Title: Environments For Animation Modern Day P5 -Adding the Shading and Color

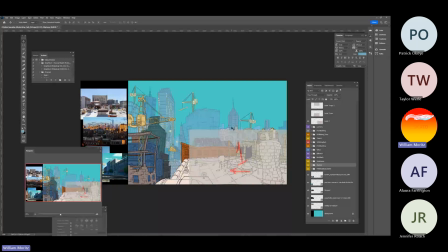241s
That little guy, these fellas, these 3 here in a row, the one that's Cruise with the billboard with the little chicken wings on there, and then this third one, those are doing something interesting for this second shot. And that's where I want the parallax really to exist. So that's why they are broken up that much.
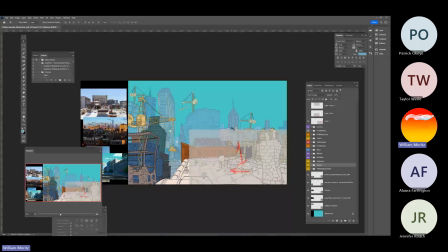258s
Got my Porto building just so it's moving just a little bit offset to the water tower building. That's why I've got it on a separate layer. And then my scaffolding over on the far left-hand side, I've got the back scaffolding built up,
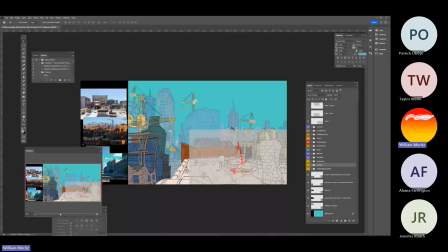272s
the crane, and then the front scaffolding so that I can have just a little bit of movement that's occurring within that building as well as we start to zoom up, just so that things are moving at slightly different speeds.
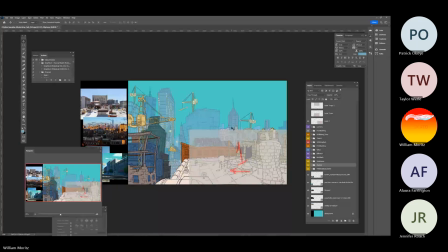286s
And then, of course, we've got our big old front zone here. And that puts my whole scene together. So I've got it broken up into its different layers. Hopefully, while I was pulling those layers up, you can see just how much I painted behind everything as well.
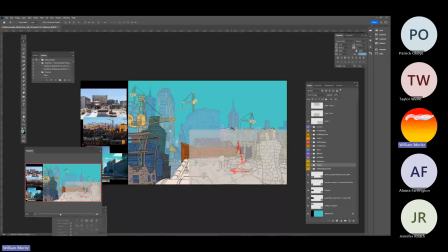303s
So the front of the building, you can see that there's a whole bunch of windows on the water tower building, this yellow one over on the right-hand side. There's windows down there that are not showing up, but just in case anything, I want to do anything else with the parallax, that can occur.
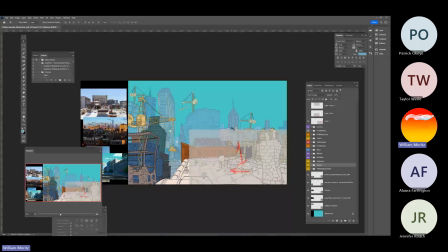318s
I've also got my laundry on its own layer so that I can add a mesh warp and give it a little bit of movement. I've been thinking about some other things that I'd like to do within this shot. Maybe I could have like birds flying through the city, or if I can find some pigeons on a green screen, have them sort of moving around on the rooftop as well.
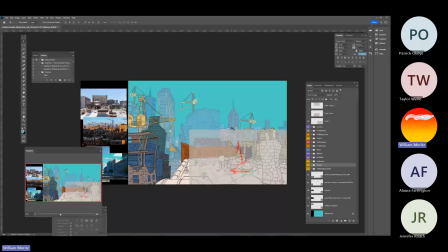337s
It could look pretty interesting just to be able to give the space a little bit more life. Now, my colors. I have picked my colors from this particular shot. And I like this shot because we've got lighting that's coming in from the top right-hand side.
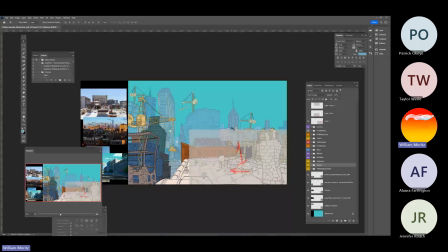354s
I also like the way that they're handling the clouds in this scene. And though the clouds aren't really being affected by the light too much, so that's a bit of an issue. But I like the dark blue over here, that one side's shaded and the other side's getting lots of sun.
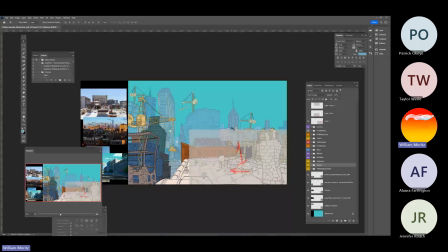368s
And they've got some shadows that are coming off of the buildings as well. So I want to see if I can create something like this within my shot.
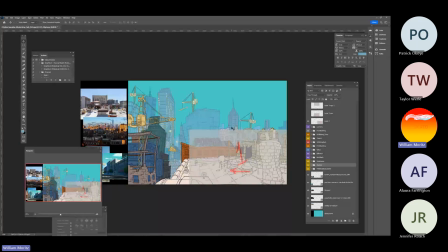384s
And from what I can tell, this artist hasn't gone through and painted everything individually. I think they colored everything without. Oh look, thank goodness, this piece looks so clean. But they've got a square here that they've brushed through and messed up, and some lines that are sticking over the edge too.
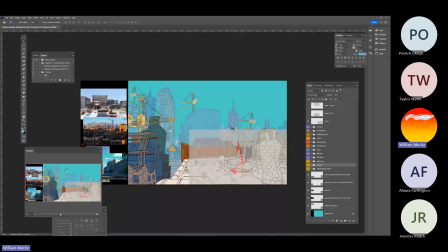402s
So there is hope for us to be able to get this this type of shading style working within our scene. But what I think they've done here is they have got one shadow layer that they've kind of overlaid over these buildings that they colored. And so we're going to approach our building colors with this same idea.
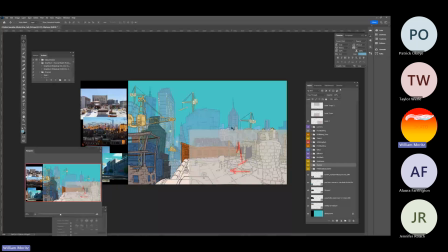422s
And I think I pulled my my rooftop color from what's going on over here. And if I had to guess, I would say that the shadow color is something very similar to this dark blue right here. So I'm going to start off on my rooftop, and let's run a tester, right?
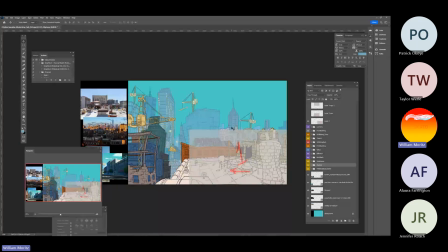440s
Because we want to make sure that before I apply this shadow to the rest of my shots, likely I can get away with this color within the foreground. It looks like there's a different color that they've done on the left-hand side over here for the brick buildings.
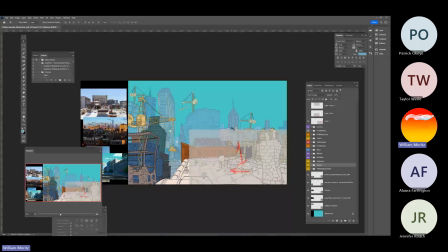460s
I don't know. We'll see how it goes. Let's give it a try. So now we've got our front building, and we've got our flat color layer. So I can hold down Control and select my icon. And then on top of there, I can go in and I can start painting in some of these shadows.
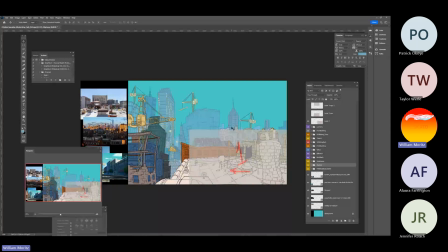479s
So since I know that the light is coming from the left-hand side, I'm going to go in a little bit closer here.